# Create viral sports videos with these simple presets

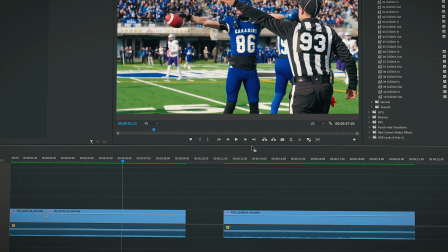4:05 So yeah, just disregard this cut right here is what I'm saying,
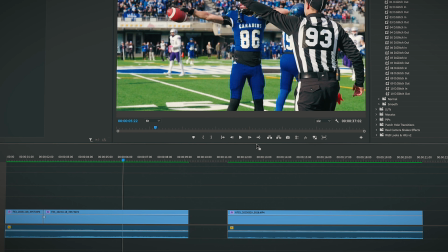4:09 but we'll actually use that as the middle point because what I want to do is add a glitch effect
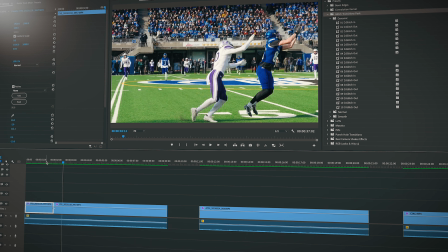4:16 basically from the moment the quarterback releases the ball to when the wide receiver catches it,
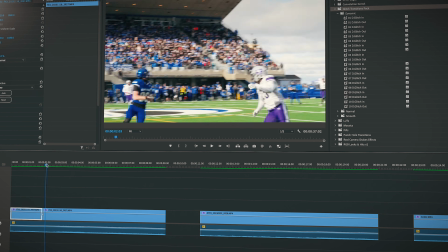4:22 because I wasn't very good at tracking the ball. We barely see the ball in the screen while it's in the air,
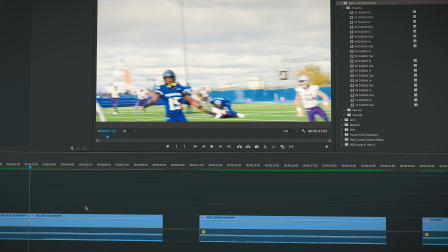4:28 so might as well use a little glitch transition instead of nothing, basically.
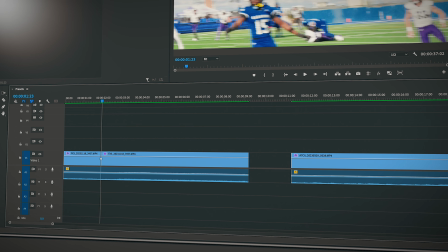4:35 So every time you want to add a preset,
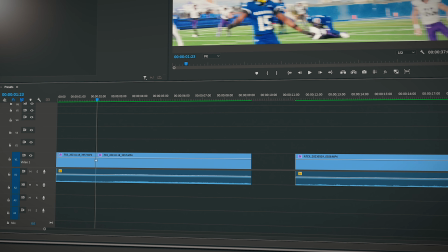4:39 I recommend you could put it directly on the clip itself, but that would mean that the preset would apply to the entire clip.
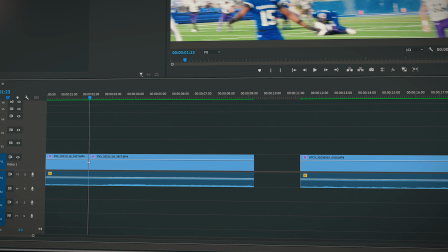4:46 So we're trying to do transitions here. So what you want to do is use an adjustment layer, keep it pretty short.
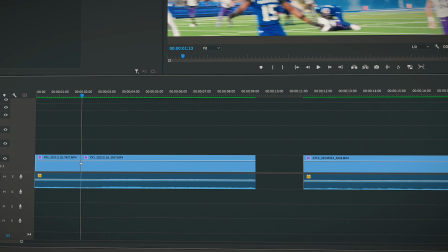4:53 I typically go for like 10 frames and then I'll make it shorter or longer afterwards if need be. But 10 frames in situations like this is usually pretty spot on.
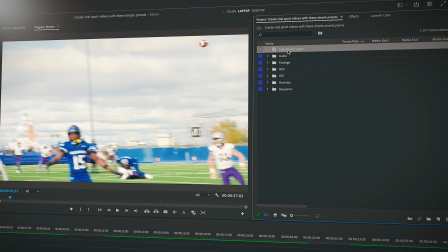5:05 So by going back to my project window, I've got an adjustment layer in there already.
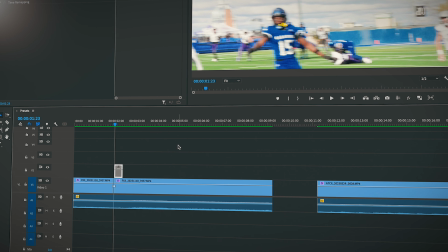5:10 I'll just drag it onto my sequence. I'll move it exactly where I need it to be.
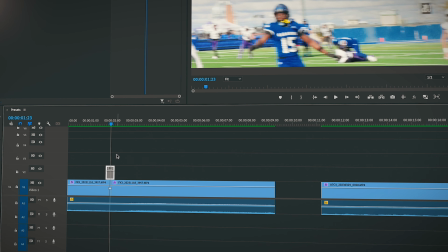5:16 And then I'll just go back to the effect window,
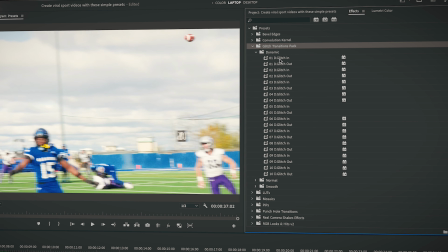5:21 select let's go, let's not overcomplicate this.
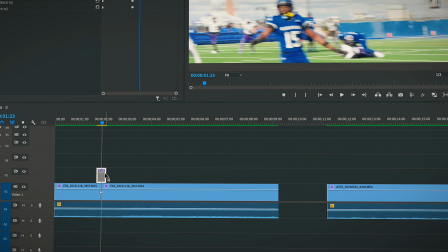5:26 Let's just grab the first glitch effect in the pack and see what it looks like.
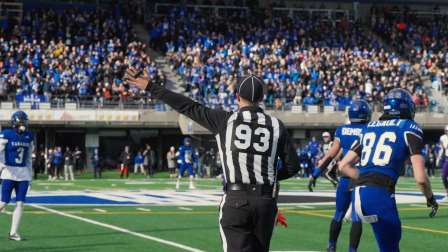5:34 It's subtle, it's pretty quick, but I think it does the job. For our second preset, we'll use this basketball sequence right here.
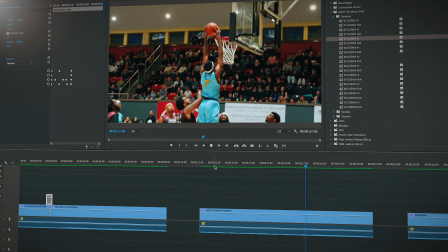5:42 I think this time we'll use the punch hole transition. We might even use it twice.
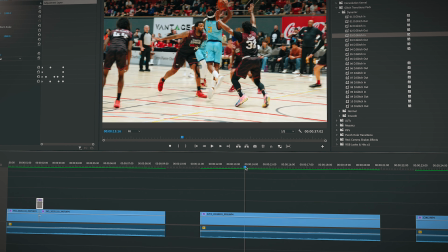5:48 Let's use it here where the pass goes back to the guard, and then we'll use it again for the alley-oop pass.
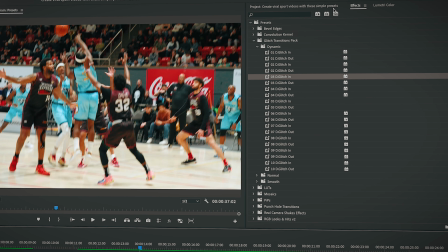5:55 So here again, we'll go grab that adjustment layer and then go back to the effect window and go to the hole punch transition.
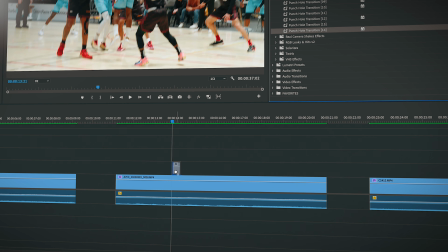6:06 Use, I don't know, let's try the last one, see what it looks like. I have no idea, to be honest.
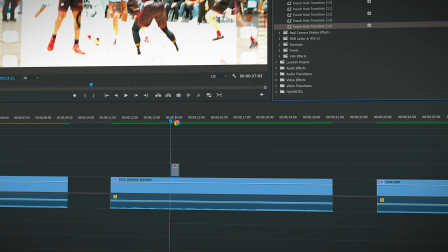6:13 But these ones need rendering definitely. So let's just put the second one before we do that.
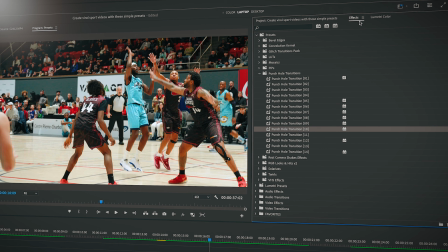6:19 We'll put it here. So back to the project window again, grab my adjustment layer,
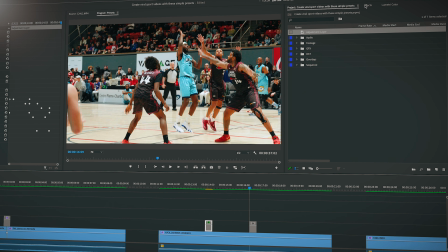6:25 back to the effect window, and then grab another punch hole transition.
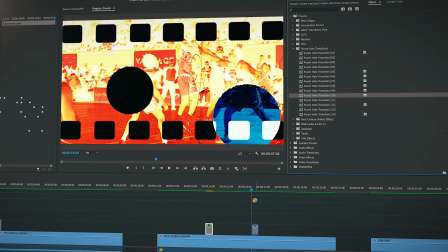6:30 But with this one, I can already tell that it's a bit too much.
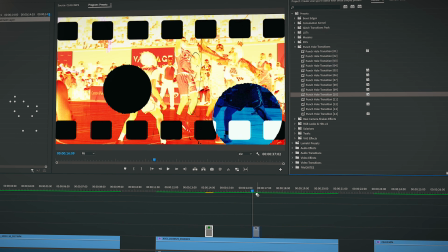6:35 I want to tone it down a little bit, see the footage a bit better.
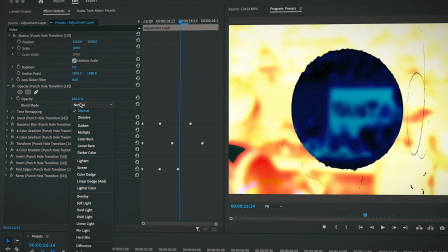6:39 So what we'll do, we'll select the adjustment layer, go to the effects controls window.
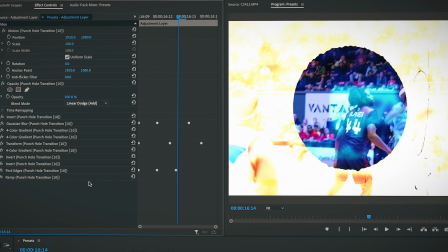6:45 Let's switch the blending mode to linear dodge and the opacity to 75%.
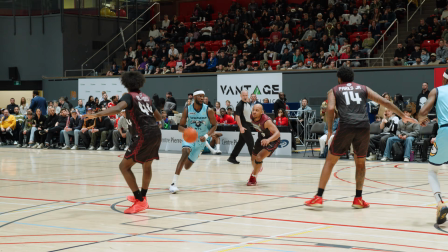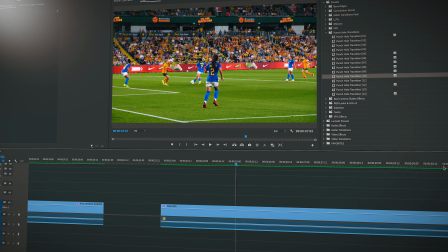7:01 And for our last transition preset, we'll use the RGB looks and hits.
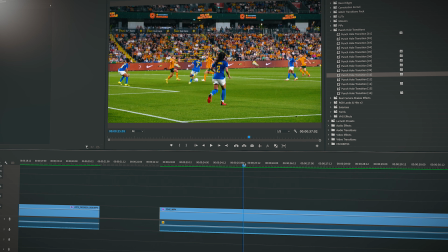7:06 I think we'll put a hit right after she kicks the ball into the net.
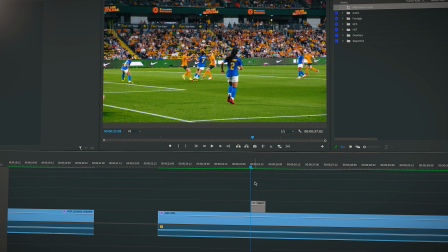7:13 So in a case like that, it's important to make sure that we, first of all, we keep it short.
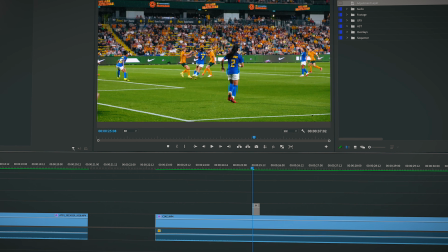7:20 So I'm gonna use 5 frames instead of 10. And also make sure that it's after the kicking motion,
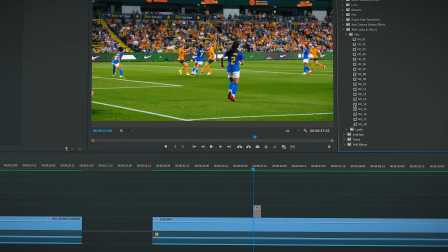7:27 not during the kicking motion, because the shake is a result of the kick.
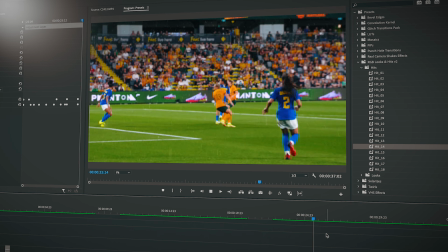7:32 It's not happening while she's kicking. And yeah, that should look good.
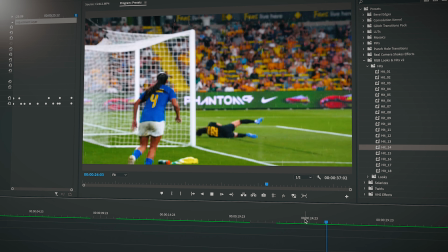7:39 Yeah, I like it. That's all right. But then what I'll do, I'll add another transition.
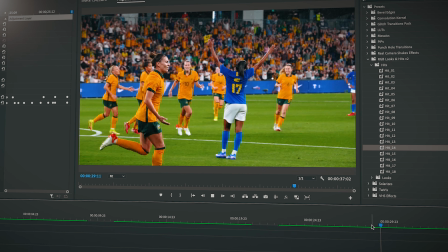7:44 This time I will go for a 10 frame one.
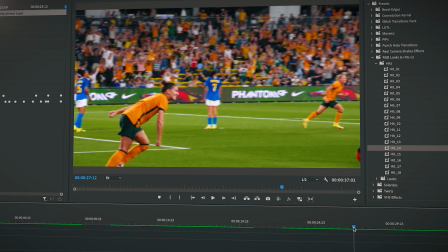7:47 I'll put it here where you see there's a pan from the goal to the team celebrating, but it's dragging on a bit.
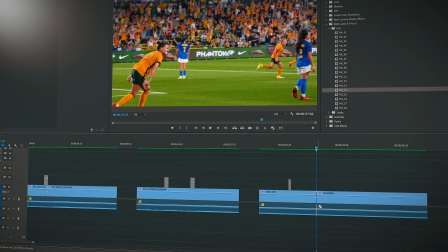7:56 I'm gonna sort of fast forward to the moment where they're all getting to that spot where they're celebrating together.